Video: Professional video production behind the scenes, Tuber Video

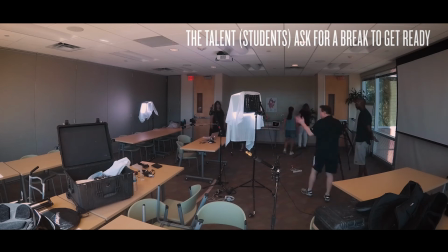5:39 You can see that there's a lot of talking that's going on, isn't there? And that's actually a good thing. A good director is able to communicate really with everyone on set, kind of lay out their vision, give direction, encourage everyone, kind of take input from others within reason, and make sure that everyone is comfortable and confident.
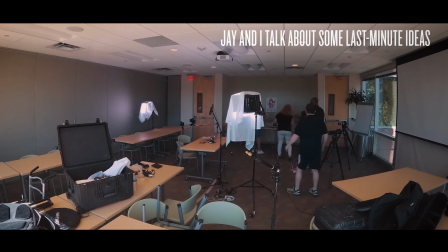5:57 And I like to have fun too.
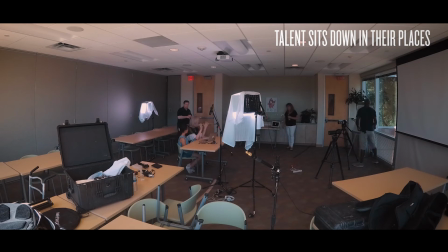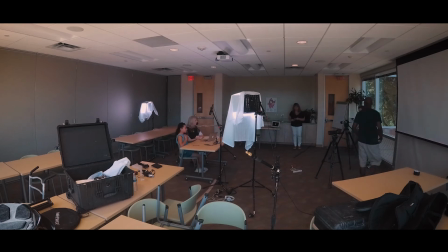What I'm doing on the ground here is I'm actually checking audio levels on the shotgun microphone.
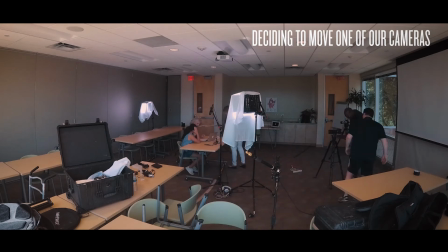6:42 Most folks don't realize it, but there is nothing that wrecks a video more than bad audio or bad sound, so it's essential that you get that right.
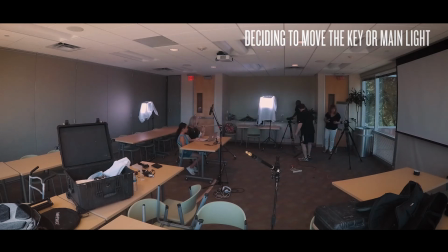6:51 You'll see that Jay and I have moved one of the cameras off to the talent's right side. We did this because we didn't see the point of having two cameras in virtually the same spot. It didn't really make a lot of sense to us. We were kind of capturing the same angle with two cameras, and that didn't make a lot of sense.
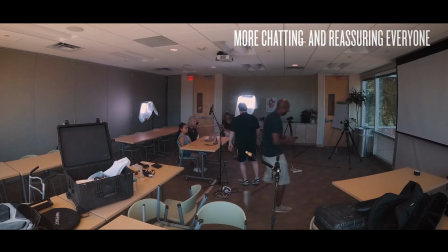7:07 So this was a good decision, but I immediately noticed that there was a problem here. When the student, and she's wearing the aqua and the blue there, when she looked at the instructor to her left, her face was kind of in shadow. It was very difficult to see.
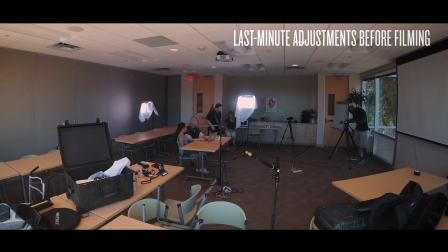7:19 So when she turned her head to the left, the key light and the light from the window were really no longer illuminating her face, and that wasn't a look that we wanted. That camera that we placed on the very far right side of the room, we just couldn't see the girl's face very well at all, and that's not a good look for us, and we had to do something about it.
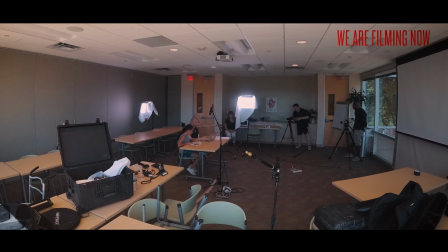7:38 So to solve this issue, I decided to move the key light to the other side of the room, so when the girl looked to her left, there would be a light shining on her face. Now the light coming from the window still does illuminate much of the room, and that's okay.
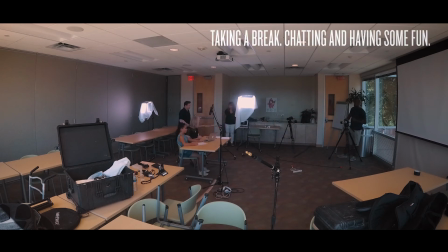7:50 It's acting now as more of a fill light on the talent's right side, so moving the key light to the very far end of the room was definitely a good call. There is a quick lesson here for up-and-coming videographers. Always be mindful of what does and doesn't look good when you're framing your shots.
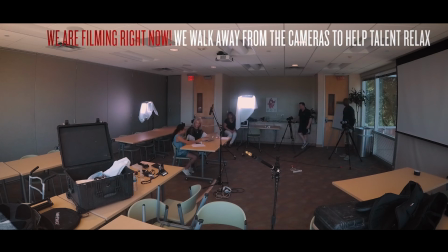8:06 More important, if something just doesn't look good to you, if it just doesn't feel right, have the courage enough to say to yourself, hey, let's take a quick time out here, let's step back, let's get things looking right, rather than just kind of rushing through the process or just trying to avoid looking like you've made a mistake
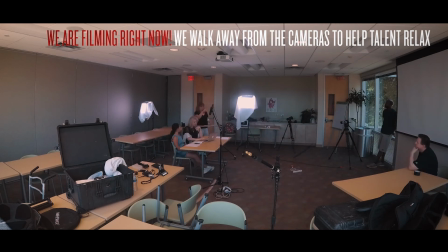8:24 in front of a client. It's okay if you thought something would look a certain way and you decide to change your mind. A client shouldn't expect that you have everything perfectly mapped out in your head before the shoot begins. At least I hope not anyway.
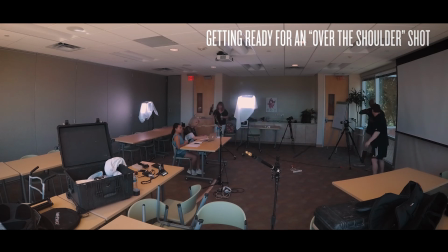8:36 So if you need to pivot or you need to change your mind on set to make something look better, give yourself the flexibility, give yourself the freedom to go ahead and do that.
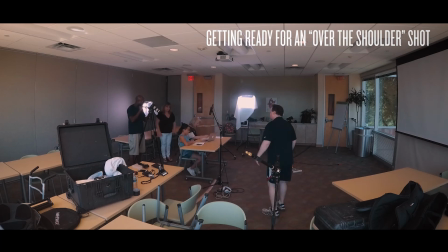Okay, so let me now show you what the footage actually looks like. Here's camera 1, and there's camera 2. Oh, and I did add a third over-the-shoulder camera that showed the instructor's computer screen as well, and here's what that looks like. Hey, thanks for sticking around. I hope you enjoyed the video and a look behind the scenes at one of our video shoots. I do have a few other behind the scenes videos, so feel free to check those out as well.